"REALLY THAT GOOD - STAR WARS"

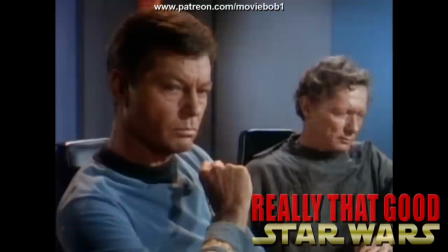This is sort of like how Star Trek's solution to how do we sell people on what this Starfleet world-building concept is,
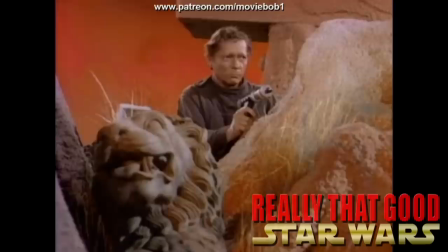especially considering since it's the early 60s half of our writers clearly aren't on the same page as to things like what does a computer do,
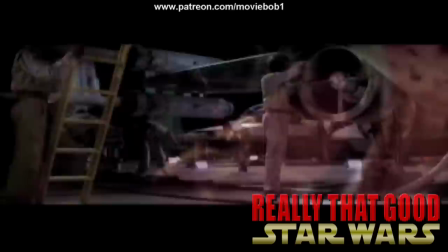boiled down to it's the Navy but in space and the Enterprise is a battleship except when it's a submarine.
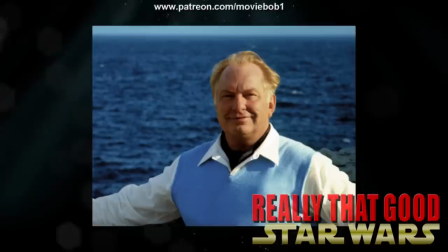Star Wars of course is also a Navy story but about the fighter pilots instead of the ship's crew but we'll talk about that later.
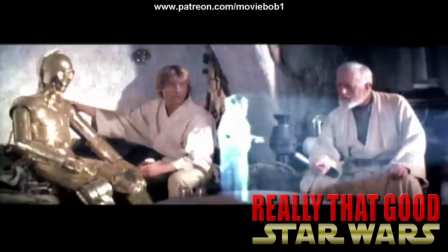L. Ron Hubbard was a Navy guy too, mid-20th century sci-fi and boats are definitely a thing. See, also, not just Jedi but Jedi Knight.
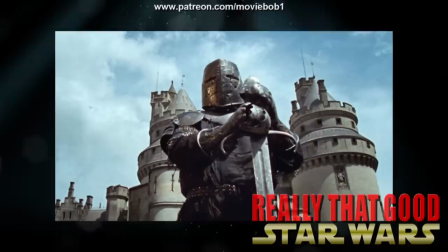Oh, okay, I don't know what the hell a Jedi is but Knight! Ah yeah, chivalry, honor, codes, mythic, ancient.
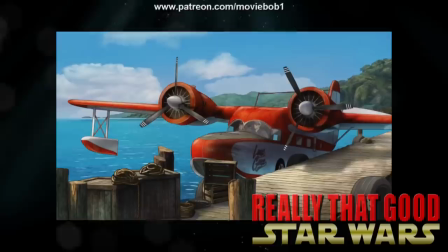These aren't just soldiers, something older and historic happened in here, yeah, got it. Han Solo is specifically wanted for smuggling, oh okay, like a bush pilot.
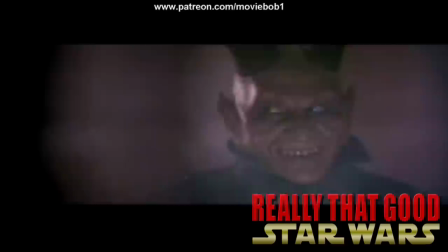Alright, I've got a rough sketch of how this side of their economy works,
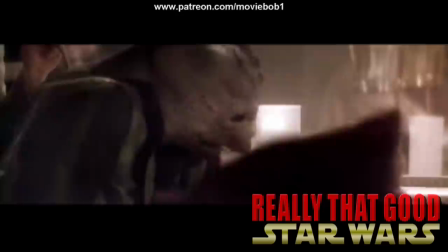Mos Eisley doesn't just have a bar but a cantina because that's how you knew the action had moved into lawless Mexico in a cowboy movie and thus tells you that this dark,
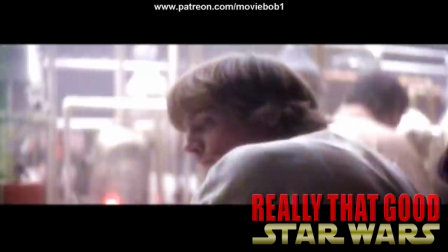unfamiliar space full of alien faces and strange languages is coded dangerous for unassuming blonde farm boy Luke.
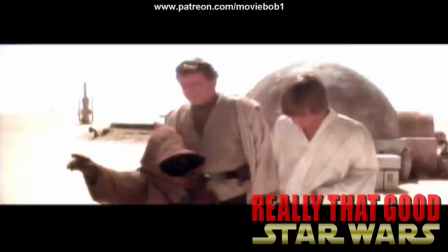They're, uh, they're not all positive examples folks. Ahem.
"...we don't want any trouble." "...I heartily agree with you, sir."
And speaking of Luke, those characters, right?
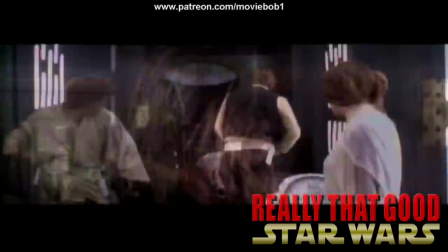This more than anything is where you'd think Star Wars would be found retroactively wanting as a singular experience.
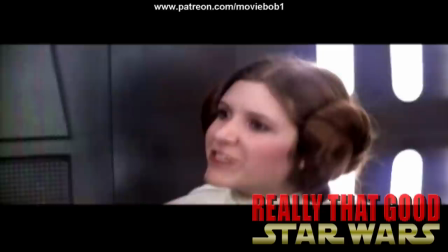It's a lean, quick, fast-moving, surprisingly economical feature works in its favor in nearly every other respect, sure,
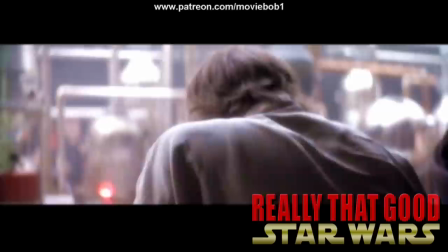but it must mean that the characters aren't actually compelling as we think of them now because there's hardly any time for us to get to know them,
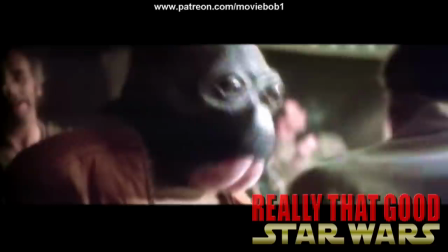especially since this is a franchise whose ability to sell off its own fixtures is so all-encompassing that millions of people recognize this random humanoid walrus,
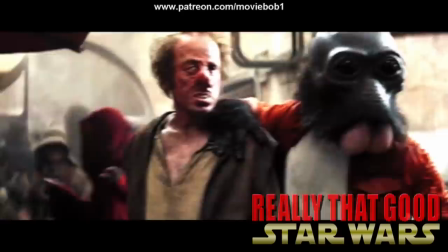own his action figure, maybe have him on a t-shirt and know his name is Ponda Baba even though this was the entirety of his screen time
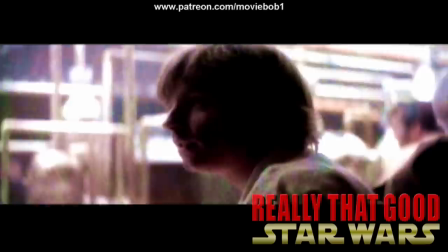prior to Rogue One.
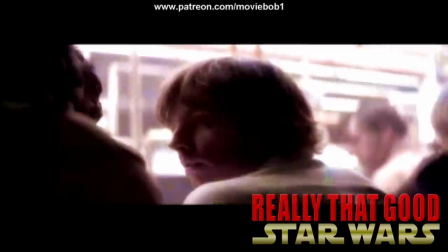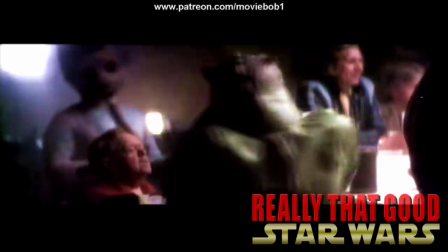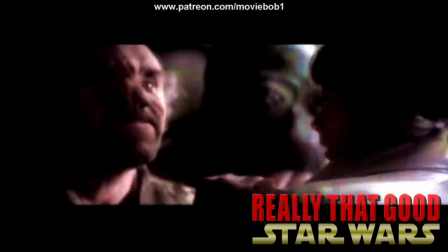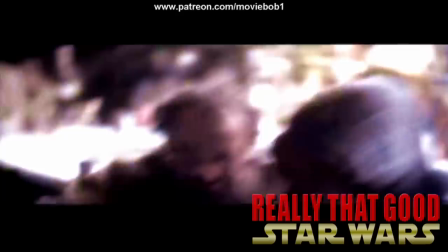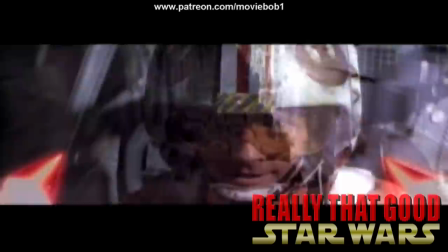After all, even the main characters are sketched in pretty broad strokes. Luke has a vague-ish wanderlust, attaches a newly acquired goal onto it and accomplishes it.
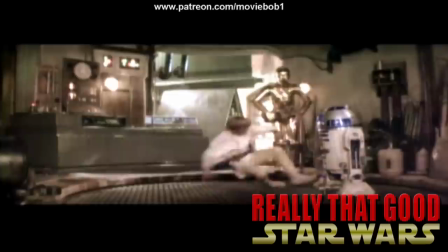That's not so much an arc as it is an incline.
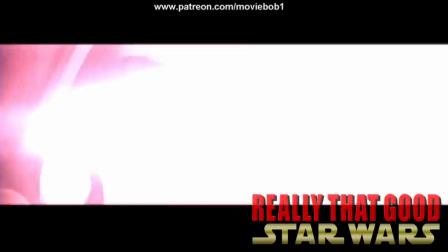Leia also doesn't really experience what you'd call development, she's an exposition machine and a human MacGuffin with an agreeable payoff as a late-70s proto-feminist punchline. Hey, we saved the princess from the dungeon!
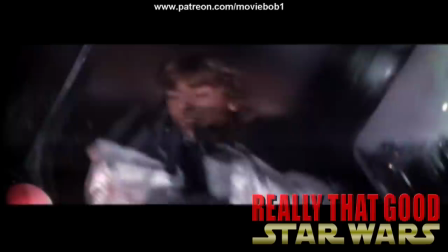"...somebody has to save our skins."
And now she's actually pretty all-set now that we gave her a gun and she's got kind of an attitude on her.
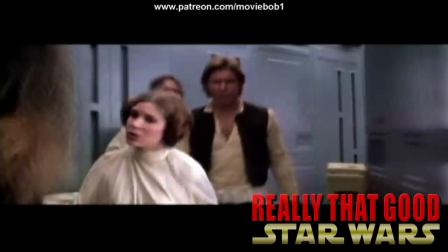"...I take orders from just one person, me." "...So wonder you're still alive. Will somebody get this big walking carpet out of my way?"
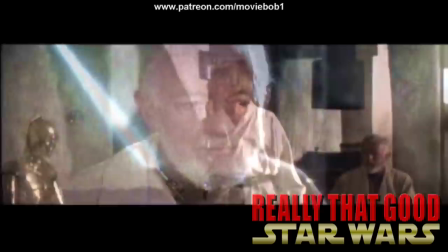Obi-Wan Kenobi is Coruscant-y for there's a whole lot of half-baked made-up space bullshit
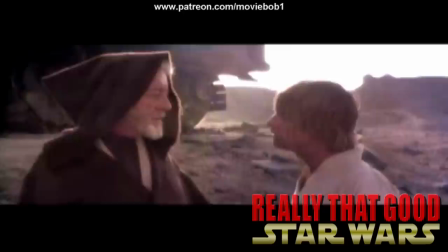in the backstory that needs to sound weighty and important if the main protagonist's big moment at the finale is gonna pay off right.
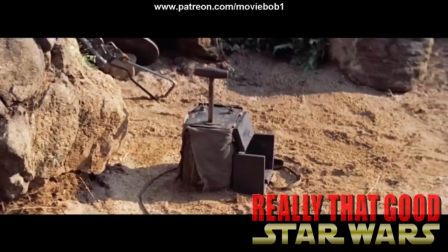And it's pretty much gonna take one of the greatest living actors of stage and screen to pull off, so showtime, Sir Alec.
"...what have I done?"
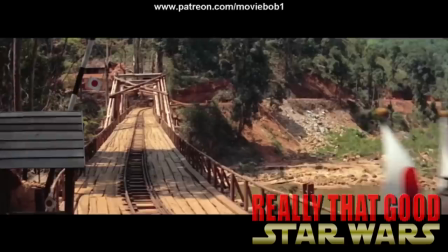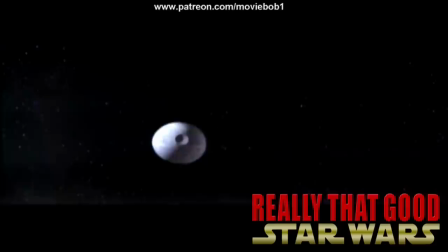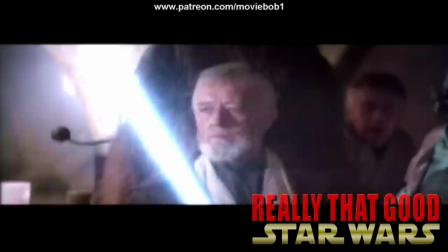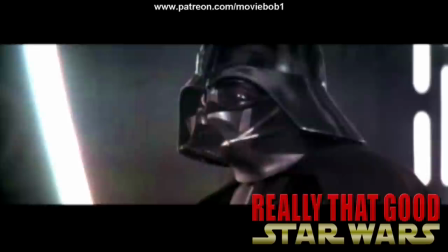And look, everyone by this point has had their fun joking around about Alec Guinness phoning it in for Star Wars, none more so or earlier than Alec Guinness himself, but whatever you want to believe,
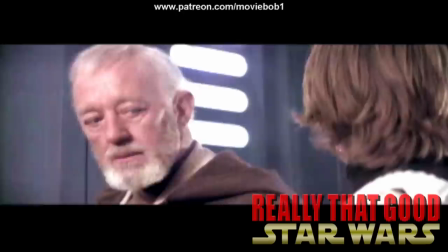the version where he thought this was ridiculous and couldn't wait to get it over with or the version where he was having a good time for a little while, he's a plot device and a plot explainer,
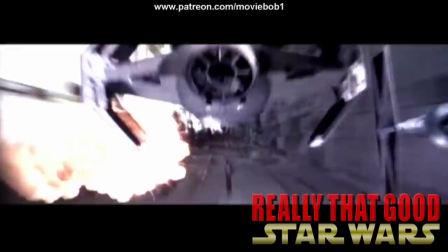classing up the joint by being the only Shakespearean in the cast, not marking time on the Death Star. And Han actually does have an art.
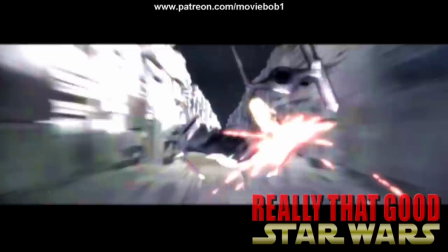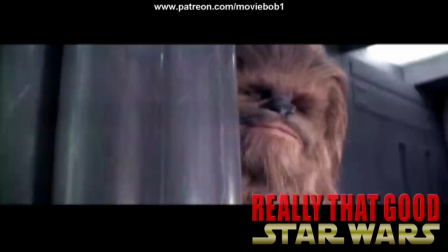He doesn't really have any depth to inform it beyond feeling more familiar and normal than the rest of the characters in subtle but important ways but it's there.
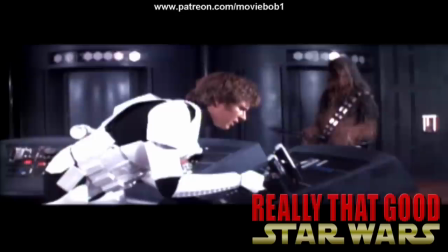Han is actually sort of the key to this in fairly interesting ways but that's gonna need some more forthcoming context so please patience.
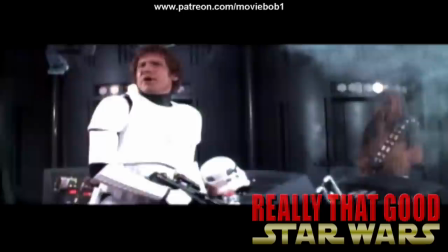Who is this? What's your operating number? Boring conversation anyway.